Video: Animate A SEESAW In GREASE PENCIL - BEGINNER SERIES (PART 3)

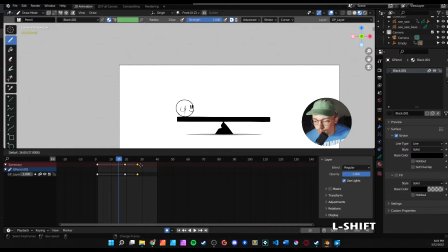4:17 And then we'll do duplicate.
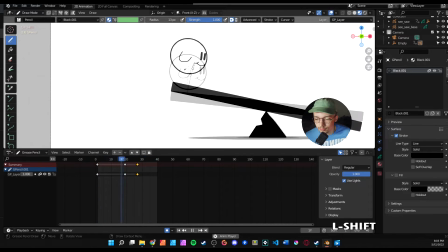4:21 So it looks like his ears or his arm or whatever that is moving a little bit when he's jumping in the air.
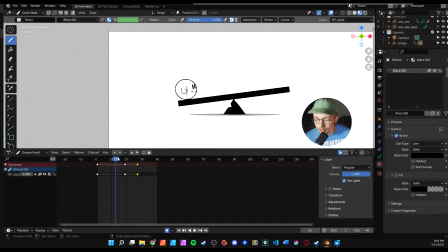4:27 Also, what we want to do is when he lifts off,
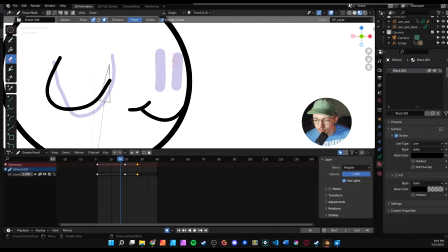4:34 we'll erase his eyes. We'll shift to draw. Oops. So before you erase the eyes, make sure you duplicate the frame so you don't have to redraw stuff.
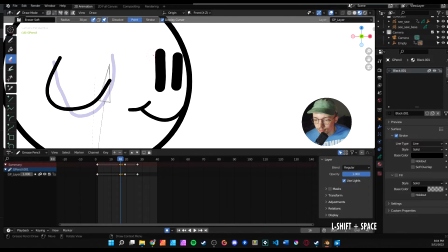4:49 Or you can come over here to multi-frame drawing, whichever one you prefer. Then we will actually delete these eyes.
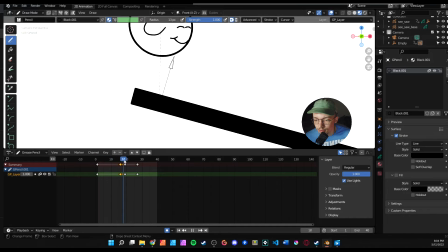5:05 we'll update it to where he does like a cool blink.
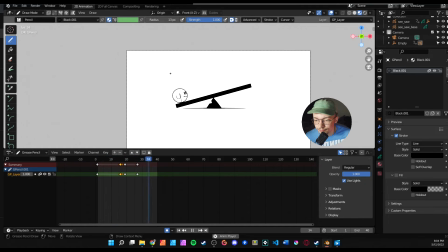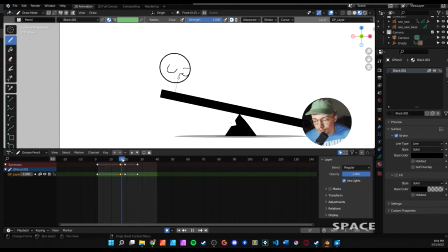5:15 Looks pretty cool. And so when he jumps up again, what else do we want to add?
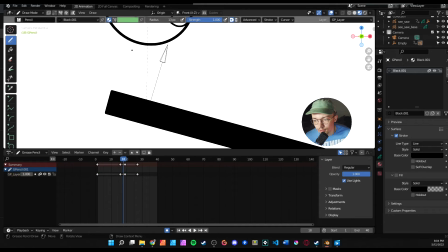5:24 So we'll just add
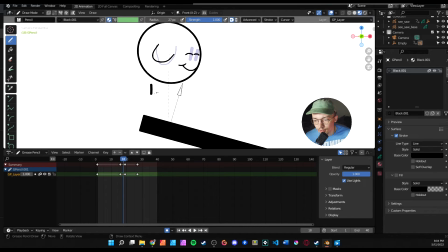5:29 a couple
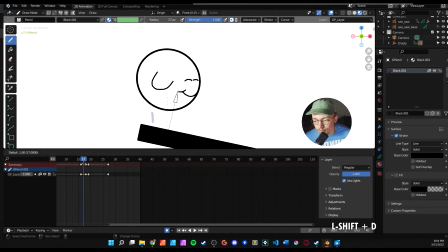5:33 of wave of wind marks. Okay, cool.
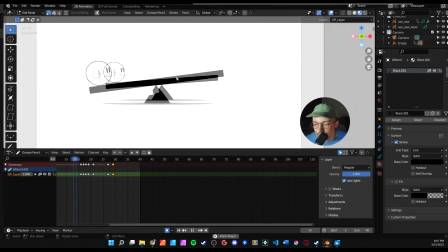5:38 That looks pretty good. So yeah. And what we're gonna do is just kind of mess with the camera angle a little bit.
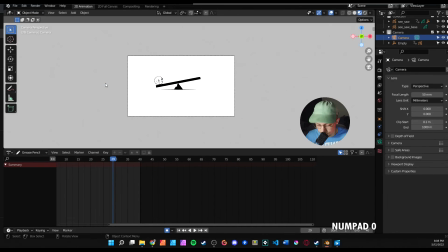5:46 So we'll go over here and go into the object mode. Push 0, push G, push Y, and we will zoom in just a little bit. GZ. Move this over. Let's kind of see what this looks like.
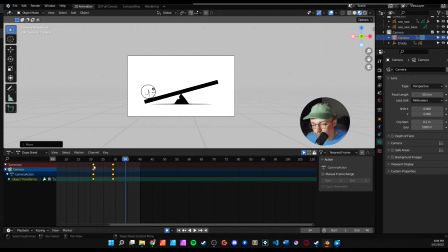5:59 All right, and it looks like I accidentally animated the camera, and then I actually like the way it looks. So we will do that. Yeah, that looks pretty good. So just a slight camera rotation looks like it will actually add a little flare to it.
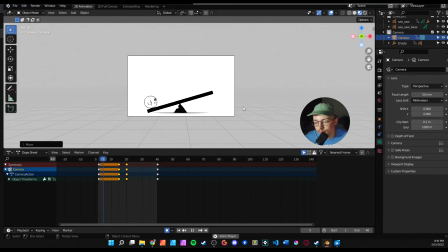6:18 Just a thing to note, I did actually make it out of frame, but yeah, I think it overall looks really good. We'll kind of look at it. Cool. So yeah, that's pretty much the end of the video. If you want, give him a little ghost friend or something and add a little more to the seesaw. All these files will be in the Discord. I'll make sure to save them, and hopefully this was beneficial to you. This is kind of like the beginner learning series. It's based off the site The Things to Animate. I will link this site below. Some cool animation practice. This is level 1. I will do level 2, 3, and if there's any other levels that are more harder and more complex, I will love to try those animation challenges and do them with you. So yeah, hopefully this has been beneficial. Join the Discord if you haven't already. Like, comment, subscribe, and I will see you guys in the next video. Bye.